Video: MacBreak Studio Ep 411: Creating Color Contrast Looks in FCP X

Welcome back to MacBreak Studio. This week we're going to continue our journey into the world of Final Cut 10.4 color correction. Mark's going to show us a look that he's preparing using all of the tools. Yes, we're going to do the ever popular orange and teal look. The ever popular. Yeah, and the thing is, so this is a look that's used constantly and blocked us from movies and television shows. and it's used a lot, maybe overused, but there's a good reason for it because the whole idea is it builds on color theory, okay? So, you know, with contrast, we talk about contrast of dynamic range where you spread apart the brightest and dark parts of the image to create more contrast. It makes an image pop. But you have the same idea of contrast related to color. You can have color contrast. Like reds and greens or blues and yellows. Yeah, opposites, complementary colors. So orange really refers to skin tone color. Of any race, all skin tones land on the same hue on the vectorscope, on the color wheel. Group hug. The opposite of that is roughly blue-teal, cyan, in that neighborhood.
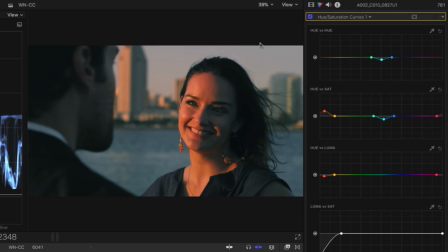[1:16]
So the idea is to create color contrast to pull those colors apart so that you make human subjects stand out from the background. So your brighter colors are orange and more saturated, and your darker colors are blue, and they're pulled apart.
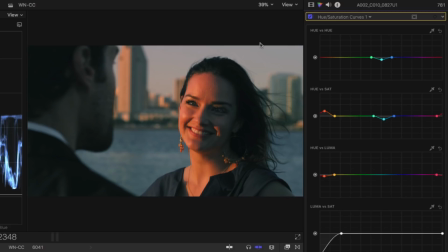[1:33]
There's more contrast, and it makes human subjects really pop in a scene. So that's the idea.
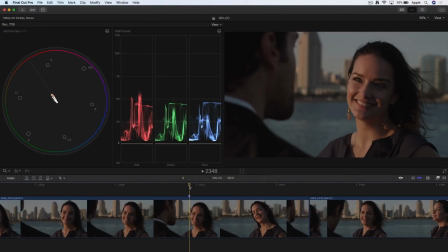[1:38]
So let's do it. So we're going to start with this shot from a film you did in San Diego. And we have this shot here, and it already has colors that are kind of along that skin tone line, because it's primarily skin tones in here. But our goal here is to stretch that out wider, keep it along the line and stretch it out.
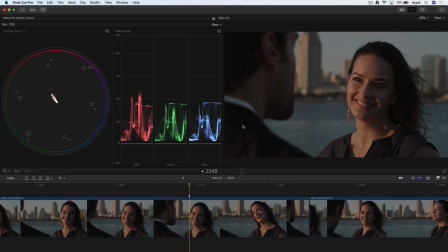[1:57]
Now, the first thing I'm going to do is just perform a basic correction before we get started because you can see it has pretty low dynamic range. There's nothing very bright in here. Instead of manually going to the color wheels, which I want to use,
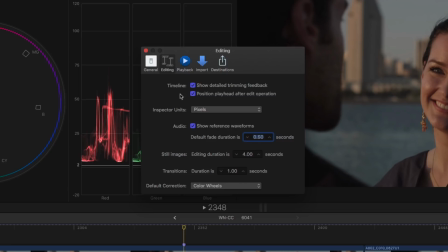[2:10]
if I go to Preferences in Editing, you see I've set my default correction to color wheels instead of the color board.
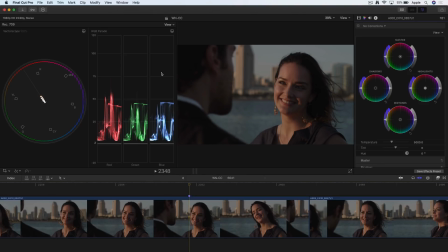[2:16]
What that means is if I just hit Command 6, I'm taken directly to color wheels, which is what I want to use. The color board won't even come up. Yeah, just what I prefer to use. So what I'm going to do is do a real basic correction.
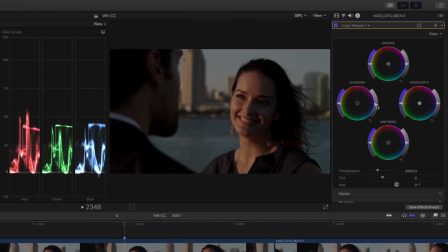[2:27]
Maybe I'll bring down the shadows a little bit in anticipation of bringing up the highlights
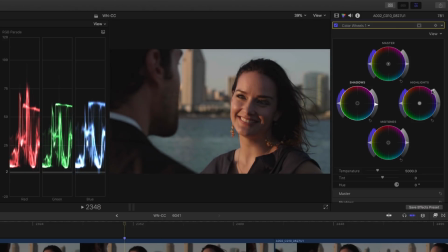[2:31]
and bring those up just to open up the tonality a little bit, give it a little brighter, and already have a nice pop.
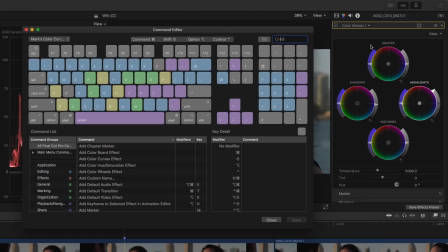[2:38]
Now, another thing I'm going to do is I've created some keyboard shortcuts here, and I'm not going to go into detail them, but you can see I've got my own color correction commands here.
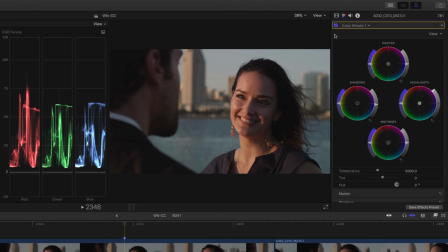[2:46]
So I want to toggle that off and on, and I don't like clicking on things, So I'm going to use Option C. Let's toggle that correction off and on. So nice. So I can see what I've done right away.
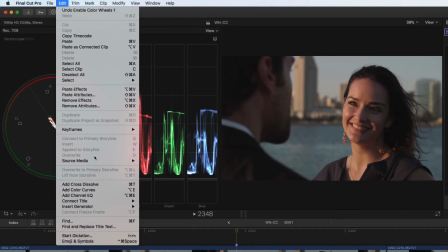[2:56]
Another thing I'm going to do is under the Edit menu, there's a default video effect, which I've changed to add color curves.
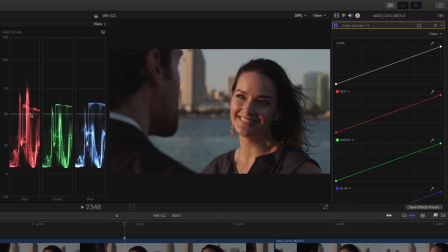[3:04]
Nice. Okay, so I'm going to press Option E, which is the shortcut for default video effect, and get color curves. So now that I have my basic correction in place, I want to attack trying to pull some blues into the shadows and some reds into the highlights.
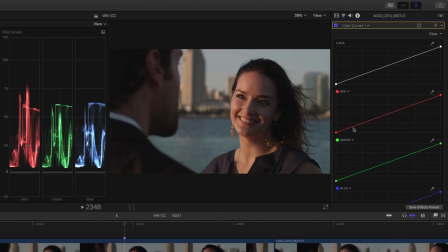[3:21]
So one way to do that, and there's many ways to do this, by the way, is I'm just going to pull down on the red curve to kind of introduce some of the opposite of red into the shadow areas and pull up in the highlight areas.
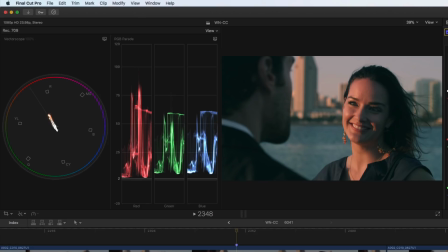[3:36]
And if you notice the vectorscope, if I toggle this off and on right now, I'm toggling just this correction off and on. See how the vectorscope has expanded, okay? And so we're introducing more color contrast by doing that.
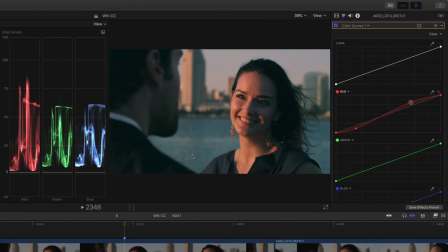[3:48]
So she's got some more punch in her face. The background's a little bluer, and it creates kind of a nice look right there. So option C will toggle just that correction. I've had another keyboard shortcut to toggle all my corrections, which is control option command C. I just hold all those modifiers down.
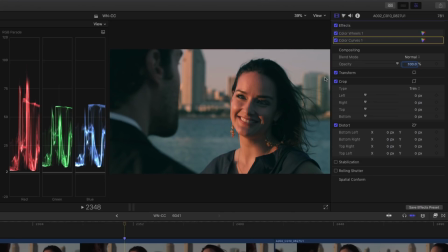[4:04]
In fact, to see that, option command 4 will go back to the video inspector. and then if I hold down Option-Command-Ctrl-C, we can see I'm toggling them both on and off. Wow, these keyboard shortcuts are key to working quickly.
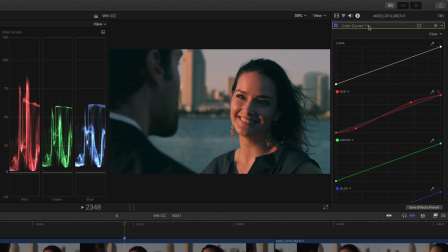[4:15]
They really are, so I'm just going to Command-6 to get back in here, and from here I'm going to add a Hue Saturation Curve. I'm out of keyboard shortcuts for that, so I'm going to add that manually here. You used them all up. I did, I used them all up.
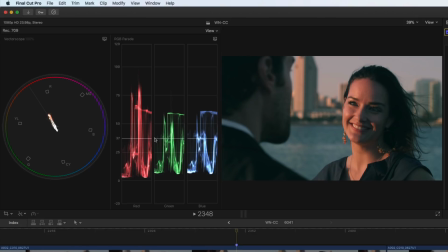[4:29]
Before I do that actually, before I go in there, I do notice I'm a little bit off of the skin tone line, very slightly because I'm really adding red, you know, we saw we used the red curve,
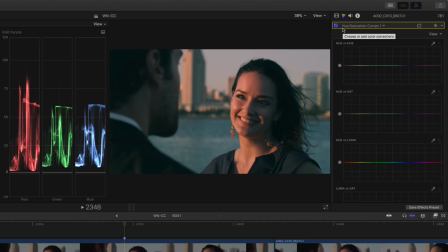[4:39]
so it's pushing a little bit towards red. So I'm going to go back to just Option Command 4 to the inspector here and go up to the,
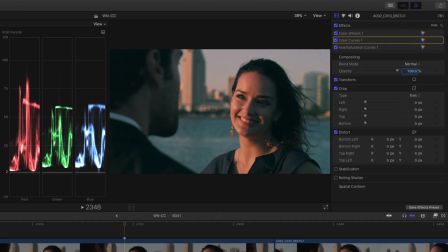[4:48]
I can rotate through these different options, I'm holding down Option Command and tapping the arrow keys. Wow. This is something else I assigned. So I'm going to go back into my original color wheel's correction and go down to these temperature and tint controls.
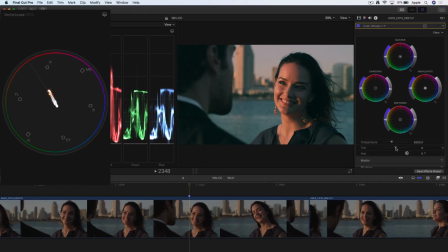[5:02]
If I drag a little bit in tint, you can see I'm just shifting that back onto the skin tone line. So tint allows me a very nice adjustment. Just make sure I'm adjusting skin tone, not necessarily red.
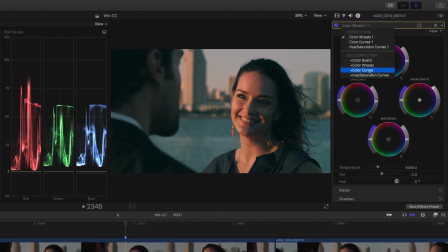[5:15]
Okay. So from there, let's go back to our hue saturation curves that we added right here. And now we're going to start to have a little bit of fun. So first thing is this water is... You're right. I'm not having any fun up to this point. No fun. Just kidding. I'm enjoying this. No, this is great. So the water is pretty cyan, and it's a little fake looking.
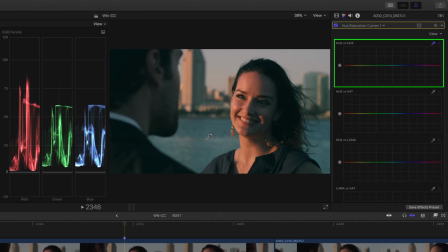[5:35]
So what I'd like to do is I'm going to sample in hue versus hue the water, and I'll pull that. I don't know which direction to pull it in. I can drag. I can also just use the up and down arrow keys to move that, and I'll make it a little bluer so it looks a little bit more natural.
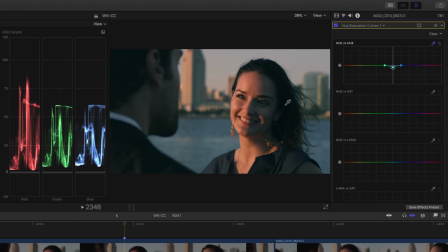[5:52]
From there, I want to play around with saturation a little bit. So I'm going to bump up the saturation just of the skin tone. So I'll use a sampler for hue versus saturation. I'll sample the skin tones and try out, again, I'll use the arrow key just to pop those up a little bit.
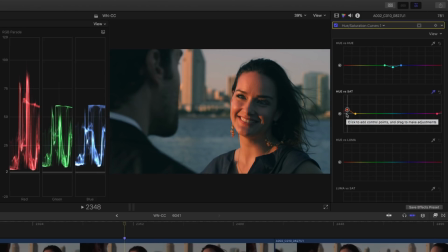[6:08]
I don't want to go too far, but I can get some nice saturation there. And maybe while I'm at it, because the water is a completely different area, I could sample the water here and maybe pop that a little bit too, give that a little more saturation.
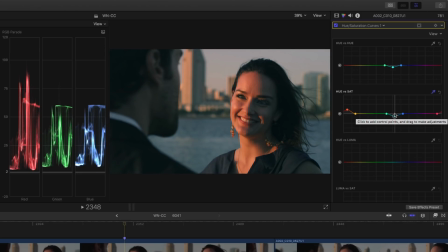[6:22]
Or if I don't want to get too much attention to it, I could pull it down. If I really want to focus on the talent and not bring too much attention to the water, maybe bring them down a little bit. From there, I want to think a little bit about luminance. The skin's pretty bright here, so I'm going to go to the hue versus luma curve.
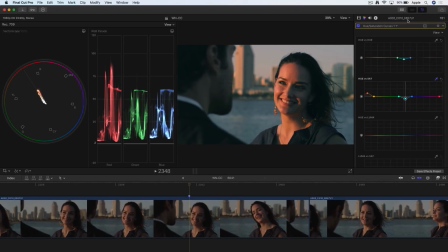[6:41]
By the way, let me do something. I'm going to double click the top of the inspector so we can see the entire thing.
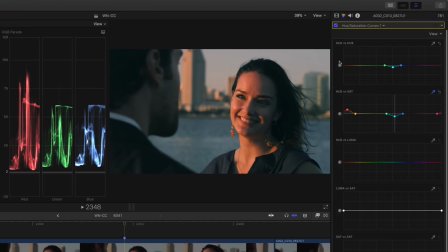[6:46]
There's six curves here. These first three all have to do with hue. I'm changing the thing on the right. So the way I think about these, you're always changing the thing on the right. So I'm selecting a hue, but I'm changing its hue, I'm changing its saturation, and now I want to change the brightness or the luma of that hue.
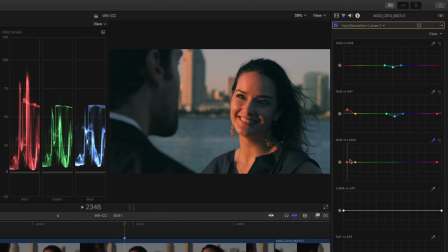[7:04]
So I'll sample her, and I'm just going to bring this down on top of the ear just a tiny bit, and it brings a little bit more detail and definition to her face when I'm bringing those luminance values down. It's a little bit too bright, but I'm keeping the brightness of the rest of the scene.
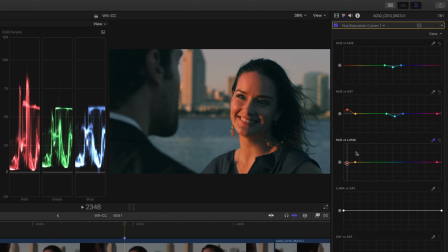[7:21]
So let's toggle just that correction off and on, and we can see the difference so far there. And she's got some nice skin tone. She really pops. She really comes out from the background.
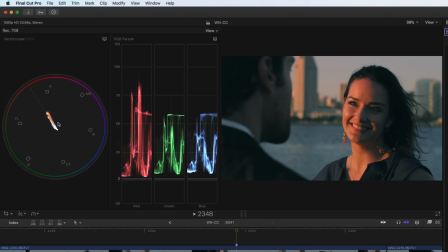[7:31]
One thing that can happen, though, if we look at the vector scope, in fact, let's go ahead and toggle all our corrections,
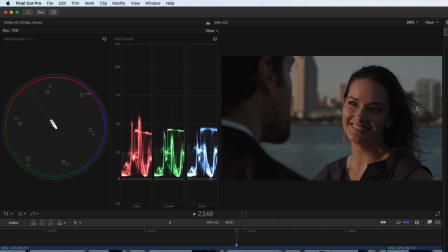[7:36]
Control, Option, Command, C, and we can see how we've really stretched that contrast out, right? Color contrast.
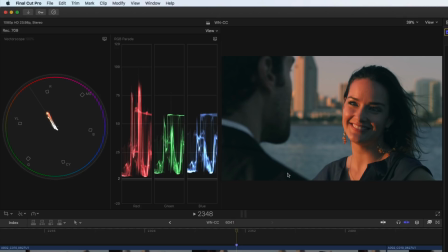[7:41]
Yeah. But we've introduced color into the deepest shadows, and sometimes you really don't want that cast in the deepest shadows.
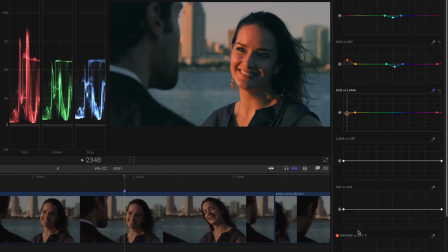[7:47]
And that's what the Luma versus Sat curve is great here for. So these last three curves all have saturation in the right-hand part of the name. So with all three, we're changing saturation. I only want to change saturation of the darkest parts of the shot.
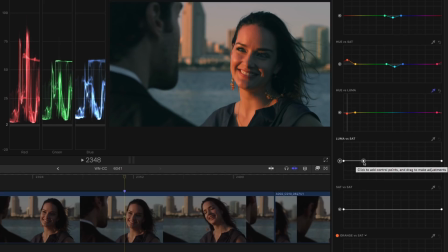[8:02]
I don't need to sample here. What I can do is I'm going to add a control point. I call this a lock point because I want to lock in all the brighter values of saturation. But I just want to bring down the darkest saturation. It looks like it rolls off to the lock point.
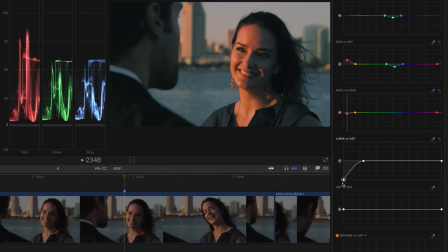[8:18]
It does. So I'm bringing out all color cast. I'm desaturating the shadows. And then I can select this guy. I'll hold the shift key while I drag.